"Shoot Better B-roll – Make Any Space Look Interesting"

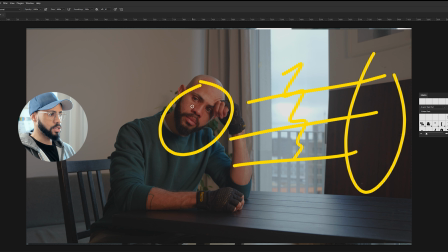240s
Now, my intention here is that when I set the white balance of the camera to tungsten, which would be correct for my skin tones, everything else is going to shift into a colder region.
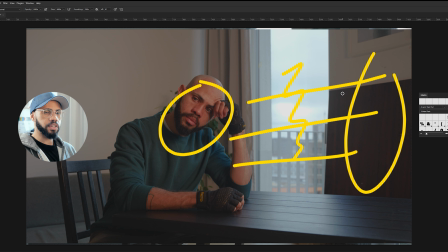255s
So my skin tones will go from really warm to normal, and everything else will shift from being normal to having a bluish tint.
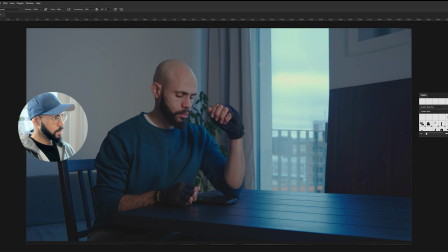264s
And this is what that looks like. You can see that my skin tones are normal. How do I know? It's my skin tone, I know. And also if you check it with the vector scope, and outside the sky is a little bit bluer, but then so is everything.
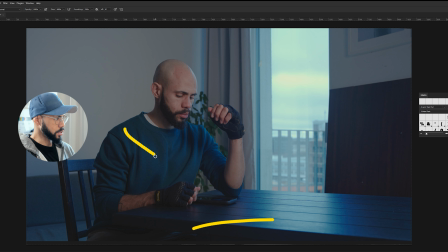282s
The table is a little bit bluer, my shirt has a little bit more of a saturated look, and the wall kind of gets this bluish tint. The shadows are blue, and this is something that I personally want to do with this shot. It's not standard procedure, it's not correct, but we're gonna see how it turns out.
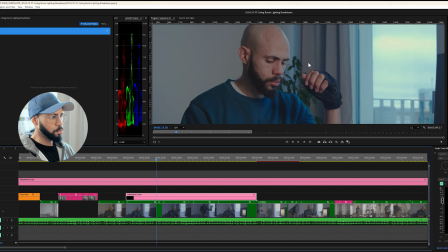301s
Moving on, I felt that we were a little bit too exposed over here, so I took the exposure down a bit.
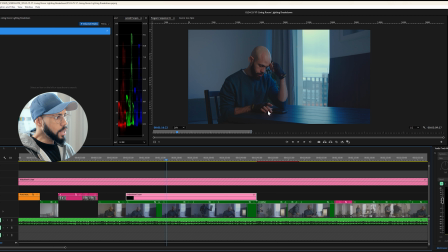309s
I want it to be a bit more moody. I want to see less of the environment. Of course, there's a white wall here, which I will not be able to avoid, and I'm not even gonna try to fight it. It is what it is. That is the location. But I do like how we have details in the sky,
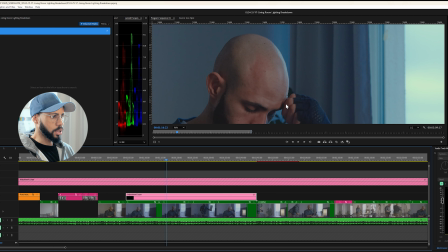327s
and I have this little sliver of colored light, of blue light, that is outlining me.
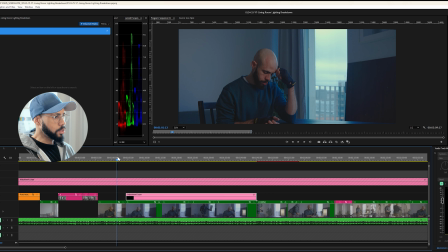335s
As you can notice behind me,
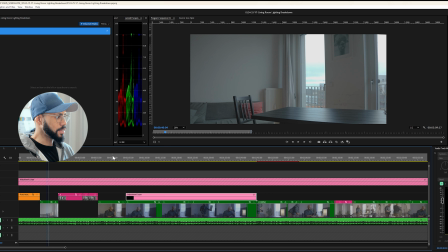339s
I did put a plant in the background because it was just too empty,
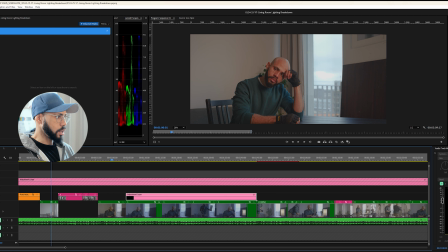346s
and it also kind of took away attention from the radiator.
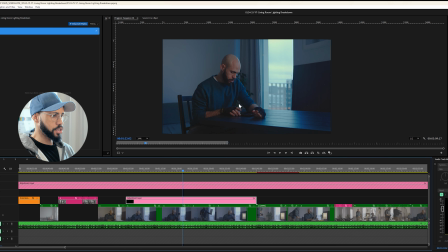353s
I didn't even know her. So here we have a darker version of the scene, which I quite like, but something's missing. There is no explanation as to where the warm light on my face is coming from.
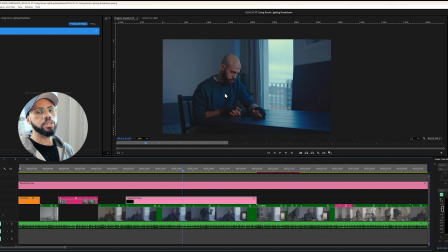367s
So basically, The lighting in this shot is unmotivated. there is very obviously a key light lighting my face, and it looks artificial. To make it more natural, what we have to do is to motivate the lighting that we have in the scene.
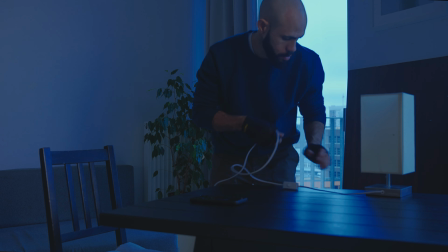382s
In this shot, it's quite simple. We just add a lamp.
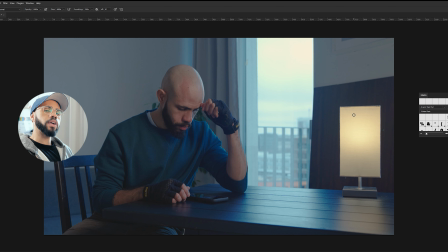390s
Now that we've added a lamp to the shot, it's quite logical that the warm light on my face is coming from the warm lamp. So the lighting on my face has been motivated. So now we are kind of there.
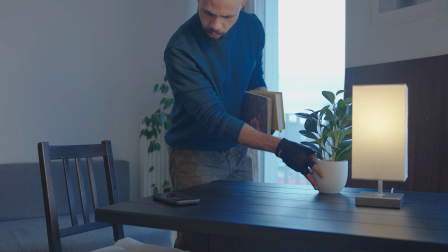406s
I like it, but it's still empty, so I'm gonna start putting some props.
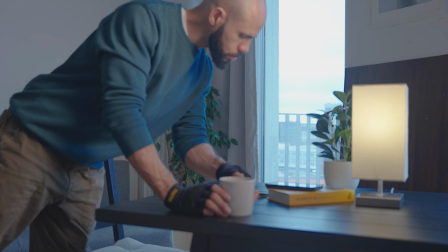412s
Anything that makes sense to my story, to whatever it is I want to tell.
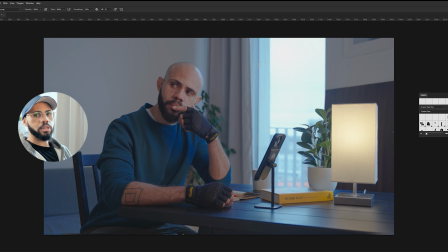418s
Now at this point, everything's looking good. I like it, but I decided that I kind of want to enhance the contrast ratio of the shot, which means I like how bright the brights are, but I would like the darks to be even darker so that I get more of a crushed look,
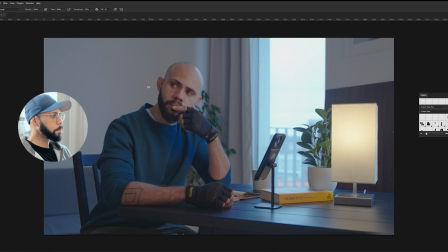436s
more of a moody vibe. And the only way to do this is to stop the light that is coming from here From being bounced all through the room and reflecting back on my face. which means that I would have to put a negative fill on this side of the shot.
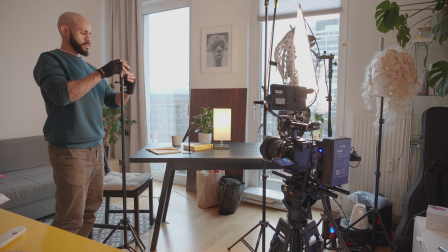452s
Negative fill does exactly what it sounds like. It fills the image with nothing.
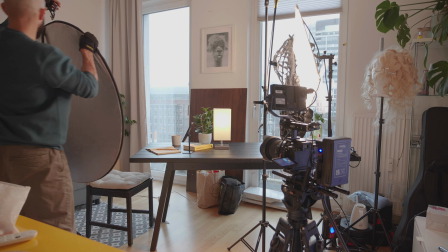457s
And by nothing, I mean no light. So it's basically the opposite of a bounce or a fill.
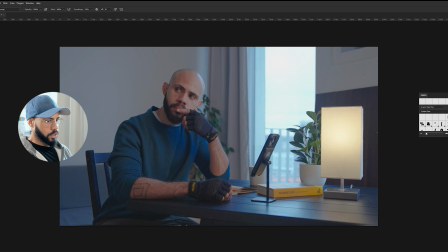463s
So here you have the shot before negative fill, and here you have the shot with negative fill.
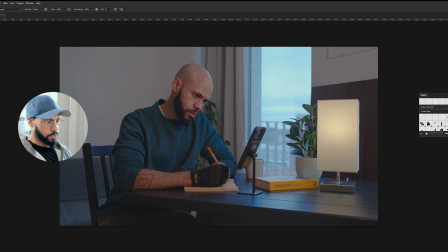470s
It's a little bit moodier. There's much less happening on this side.
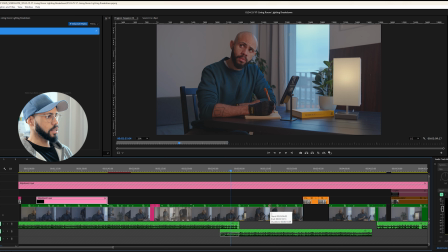476s
At this point, I decided that I didn't like the whole left side of the image. It was kind of boring.